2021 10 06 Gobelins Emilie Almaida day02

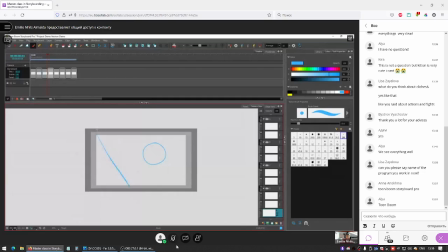(49:14)
We have He-Man kind of holding the rope with one hand. He's yelling maybe at someone.
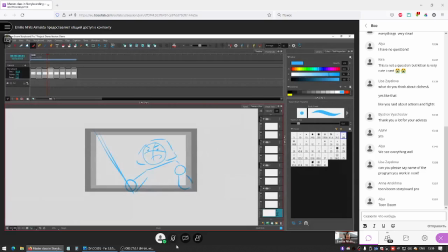(49:35)
A Beastman to tell him that he has lost. And he can write it down that this is crappy. And just move on like this. Angle on Beastman, angry with 2 more creatures flanking him.
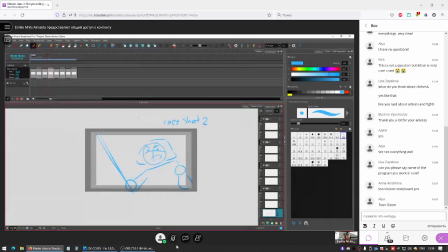(49:54)
So he's gonna be on the other side, because we had He-Man be on this half of the screen. So for Beastman, he's gonna be on this half of the screen. And it says angle, so we're gonna keep the
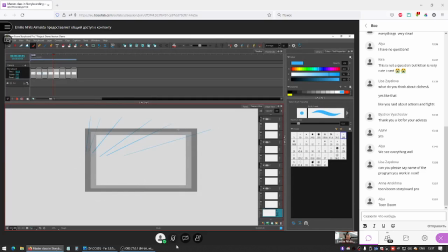(50:11)
upward angle. Even though he's defeated, he's still the super villain of the show, I guess. And he cannot be completely defeated yet because it's an episodic show.
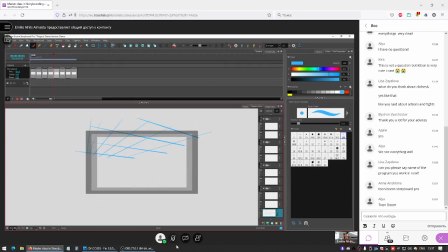(50:28)
Even though I have never watched it, I know there's a lot of episodes and they never actually win. They make a little bit of progress every time, but they don't win. So even though Beastman has lost, he's still very strong because it says that it has 2 more creatures flanking him and his voice line is never.
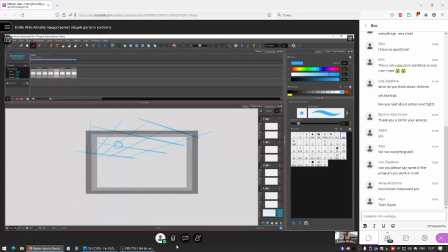(50:46)
So, I don't know what Beastman looks like. But if he has 2 creatures on his side, I don't know what kind of pose he could strike.
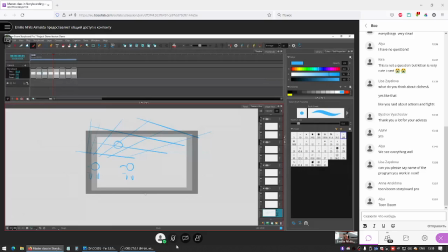(51:05)
He's an evil guy, but we don't want to make him too silly. So he could have his sword up, but that would be too silly. I don't know if he could have like both his hands on his sides.
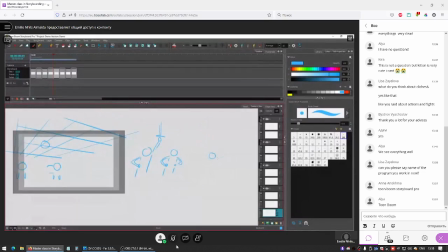(51:23)
That would be a little bit too static. I feel like maybe if he's pointing like this, it's funny, but it's still readable.
Never.
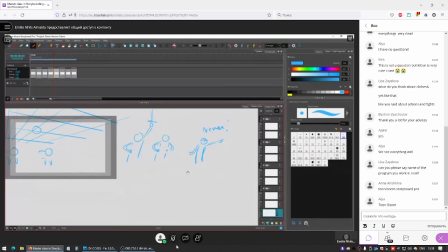(51:39)
It's an option if you have a better idea of how to pose them. Maybe he's just with his hands behind his back, very confident, never.
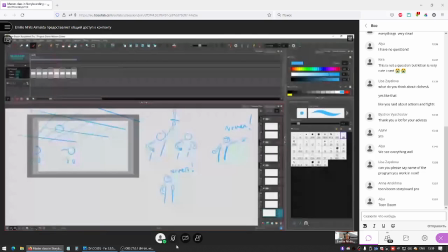(52:01)
He's lost, but he still has ground. Maybe he's looking behind his shoulder.
Never.
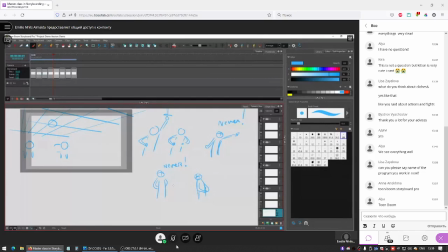(52:20)
His arm on his back, just a sort of opposite view from that. And I'm just trying a couple of different ideas and see what feels better for me. And what his pose could be. Something that still gives him confidence, but
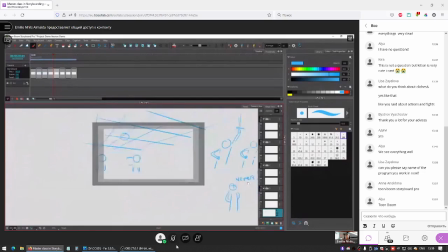(52:40)
shows that he's lost. And I think that last one would be kind of nice. It's the kind of the villain thing to do, to move back over your shoulder.
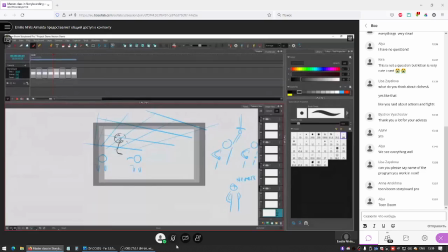Maybe he has a cape. He's on a ledge.
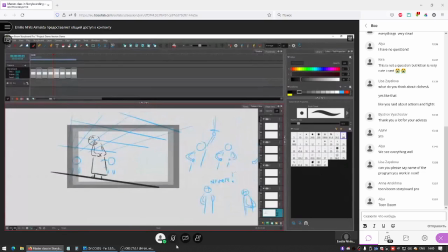(53:18)
This is not the best idea, but I can always go back to it and change it later.